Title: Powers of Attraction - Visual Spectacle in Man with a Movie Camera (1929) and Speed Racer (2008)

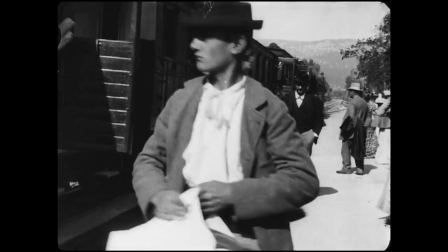In his essay, The Temporality of the Cinema of Attractions,
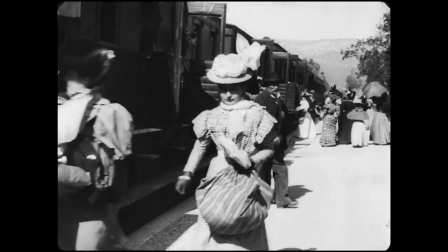Tom Gunning argues that the spectators of early cinema enjoyed the moving image primarily as an attraction, rather than as a form of storytelling.
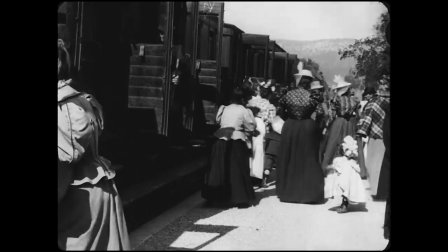Early films such as Arrival of a Train at a Station by the Lumiere brothers captivated their viewers through the very phenomenon of movement itself,
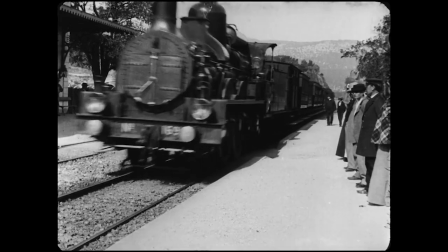rather than using narrative to keep viewers engaged. Throughout the essay, Gunning sets up attraction and narrative as two separate modes of spectatorship.
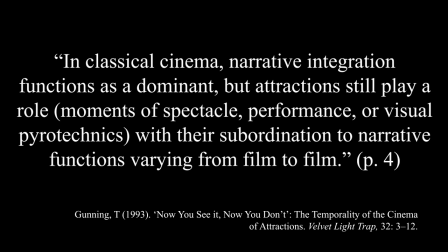In classical cinema, narrative integration functions as dominant, but attraction still play a role, moments of spectacle, performance or visual pyrotechnics, with a subordination to narrative functions varying from film to film.
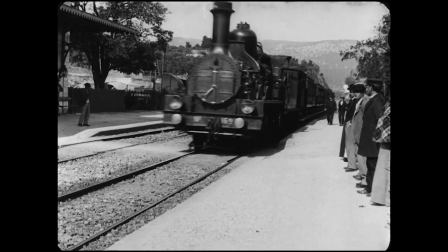In order to complicate Gunning's assumption that attraction and story are at odds with one another,
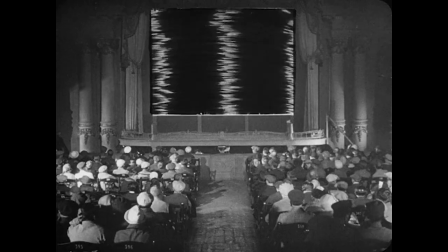this video essay looks at Man with a Movie Camera and Speed Racer, two films in which the attractive power of the cinema is at the heart of the narrative.
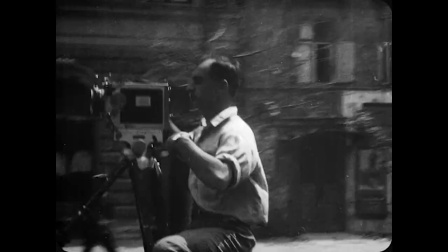In these films, attractions drive the story, often literally.
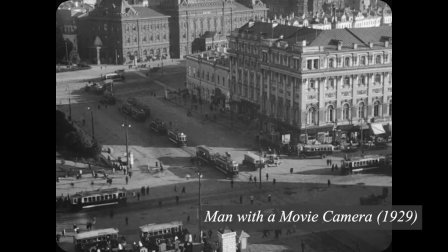Man with a Movie Camera is an experimental silent film directed by Ziga Vertov in 1929.
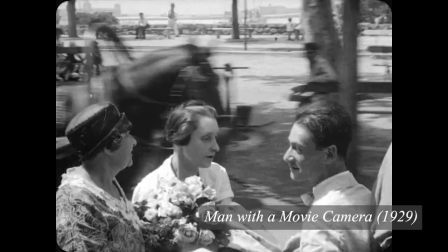Reworking documentary footage in visually striking and thought-provoking ways, the film communicates the power of the cinematic image through montage.
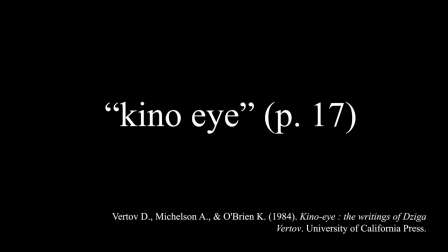As much a film theorist as a filmmaker, Vertov believed the camera to be a Kino eye, which could give humans perception beyond what they naturally had access to.
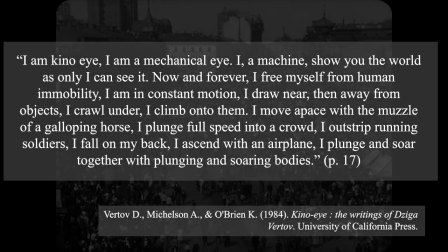I am Kino eye. I am a mechanical eye. I, a machine, show you the world as only I can see it.
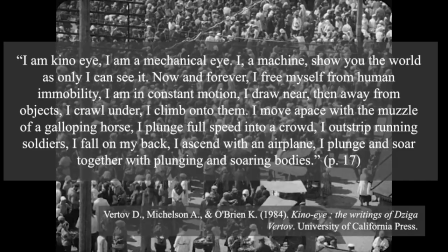Now and forever, I free myself from human immobility. I am in constant motion.
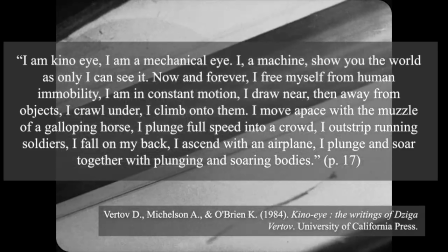I draw near, then away from objects. I crawl under. I climb onto them.
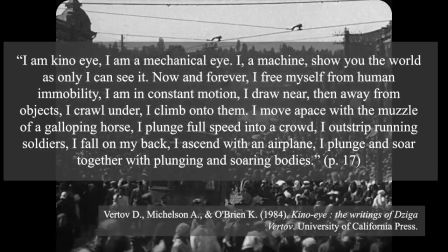I move apace with the muzzle of a galloping horse, I plunge full speed into a crowd, I outstrip running soldiers,
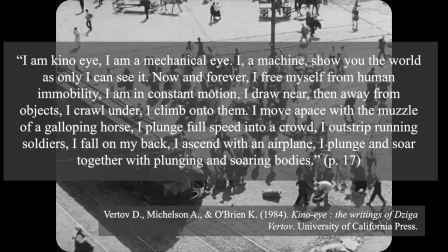I fall on my back, I ascend with an airplane, I plunge and soar together with plunging and soaring bodies.
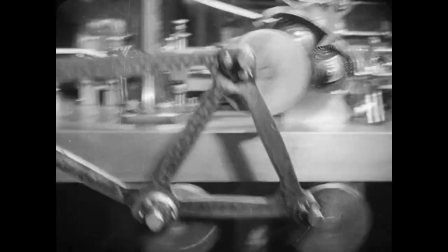Sounding not unlike an action film, at the heart of Kino Eye is the camera's ability to show us the world in new and exciting ways.
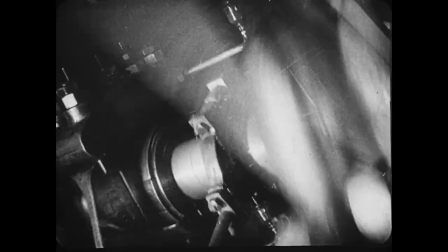This attractive element of cinema is continuously on display in Man with a Movie Camera, which Vertov uses to communicate his narrative.
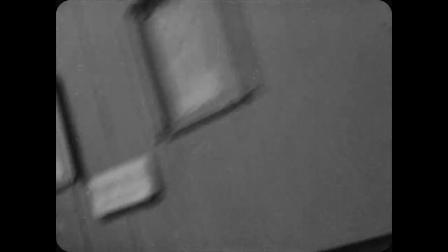For example, this assemblage of striking train movements are edited to appear as if they wake a woman from her slumber.
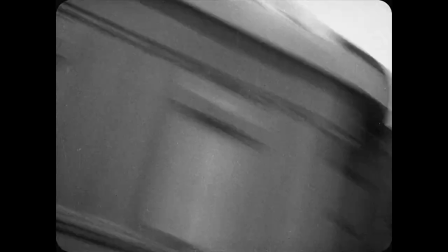The train, which serves as a metaphor for the cinema throughout the film, due to its powers of movement and visual similarity to a celluloid reel,
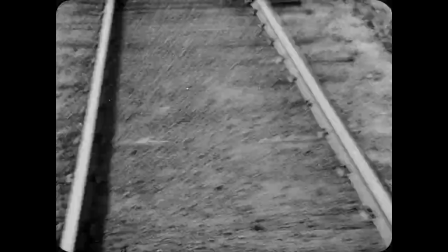jolts the woman awake, just as Vertov argues the cinema can do for humanity's perceptions.
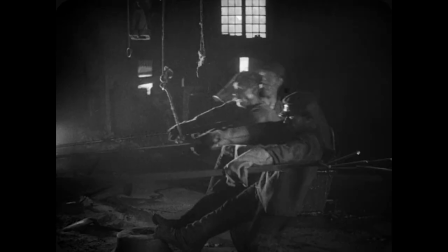As such, Man with a Movie Camera is continually reframing reality in intriguing ways, with techniques like stop-motion animation,
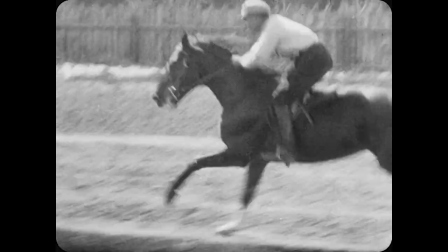slow motion, freeze frames, and superimpositions.
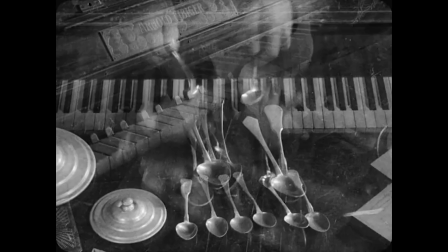These attractions are not for cheap shocks and laughs, but actually constitute cinema's power to reorient our senses.
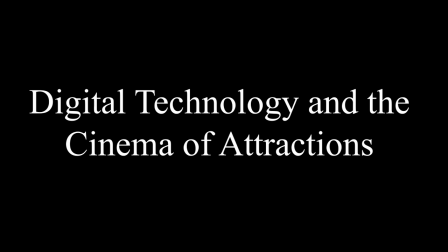Digital technology presents a new frontier for the cinema of attractions in the 21st century, through new capabilities of image generation.
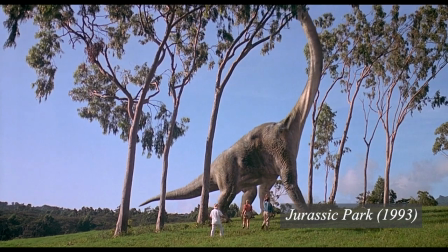Jurassic Park stands out as one of the first significant integrations of computer-generated imagery into blockbuster cinema, when dinosaurs were digitally composited into the film.
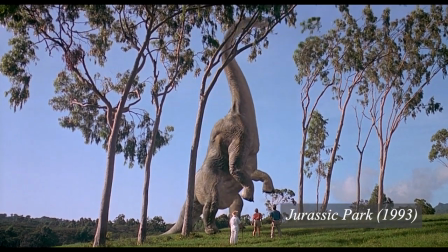Just as the characters in the film are astonished by the breathtaking sight before them, studios use these new digital technologies as an attraction to audiences.
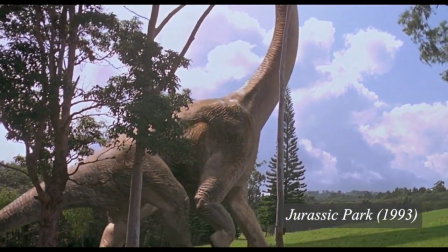Stephen Prince argues that the CGI in Jurassic Park, as with most commercial films, strives for perceptual realism.
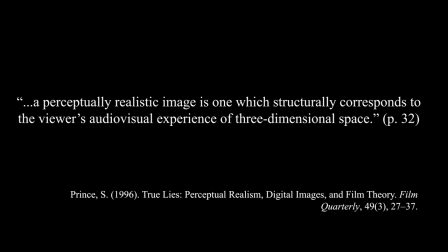A perceptually realistic image is one that structurally corresponds to the viewer's audiovisual experience of three-dimensional space.
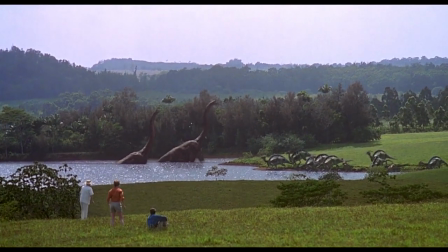While the dinosaurs are obviously not real, they are rendered in a way that makes them physically believable.
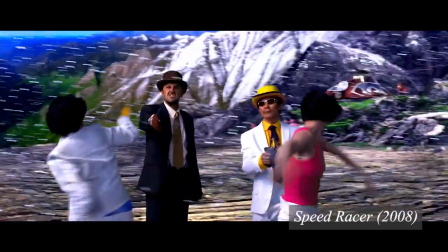Speed Racer, on the other hand, challenges the viewer's perception of space in a way that only digital attractions can.
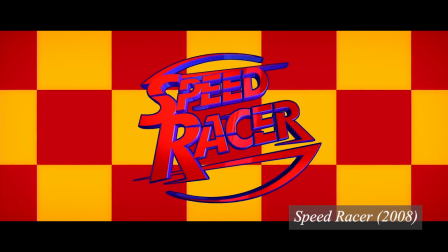Based on a Japanese TV show from the 60s and directed by Lana and Lily Wachowski,
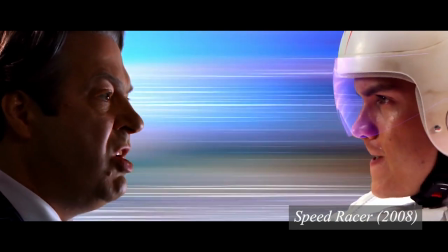Speed Racer is the story of a young automobile racer negotiating a corrupt racing system.
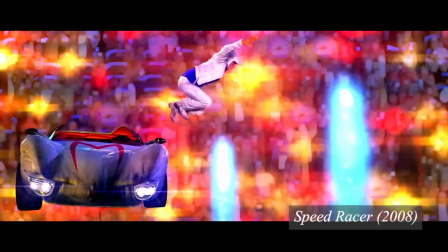The film uses extensive CGI to produce visual attractions which break rules of physics and photorealism in an homage to the original cartoon.
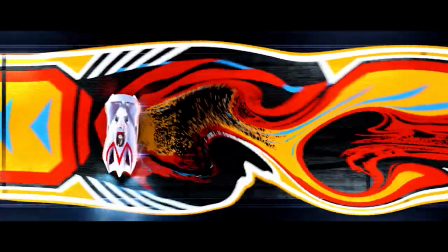In a similar fashion to Man with a Movie Camera, the attractions are not at odds with the story, but are baked into the very narrative of the film,
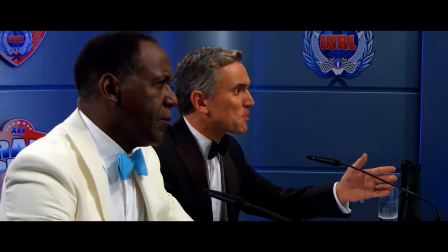particularly in the final sequence, where Speed's displays of kinetic mastery are so impossibly captivating that he exposes the corruption within the racing system.
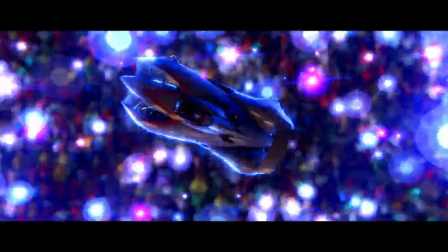And just as the diegetic spectators are astonished by Speed's racing, and honestly kind of aroused,
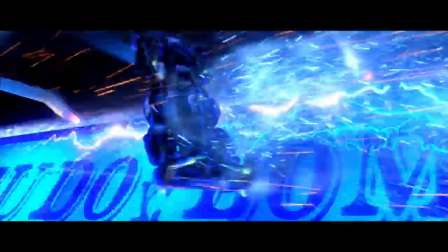the film invites its audience to marvel at the visual delights that computer-generated imagery allows for.
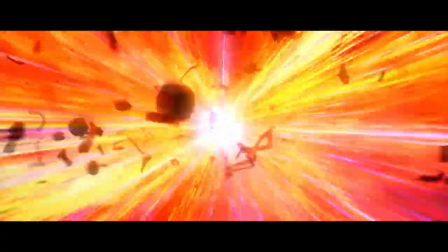For example, the final moments of the race see Speed propel through a cylinder of red and white squares.
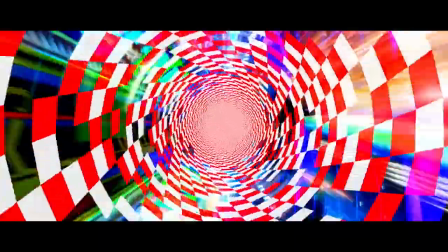The finish line has literally warped around him as he spins through it.
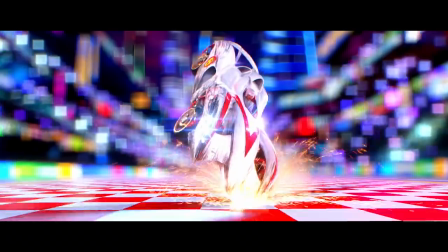This is just the beginning of the digital attractions on offer in Speed Racer, including extreme deep focus,
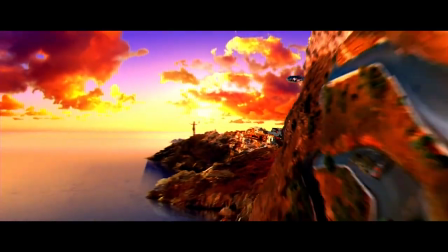the warping of space, and some very wacky superimpositions.
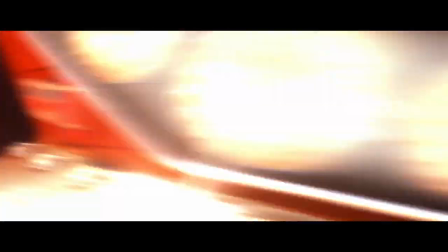In many ways, the film is a manifesto on the potential of digital imaging technologies to provide audiences with unreal experiences.
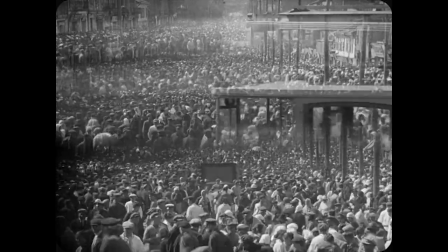Just as man with a movie camera uses avant-garde editing techniques to transform everyday perception,
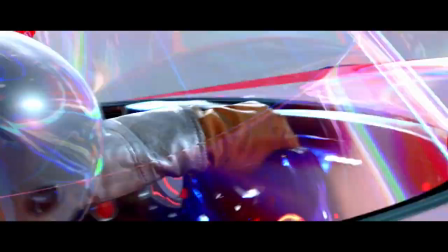Speed Racer uses digital effects to similarly challenge the spectator's faculties. In conclusion,
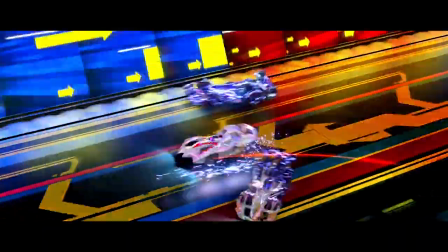this video essay has complicated Gunning's distinction between attraction and narration in cinema by
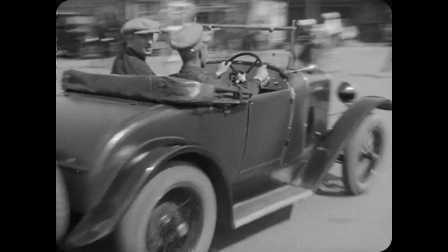focusing on two films which put the attractive power of cinema at the forefront of their stories.
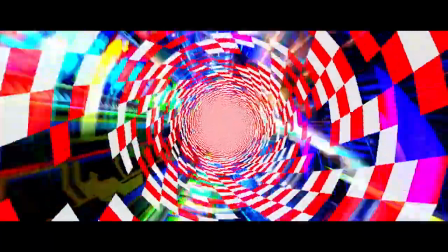Every medium can tell a story, but only the moving image can transform our perception of reality through its powers of attraction.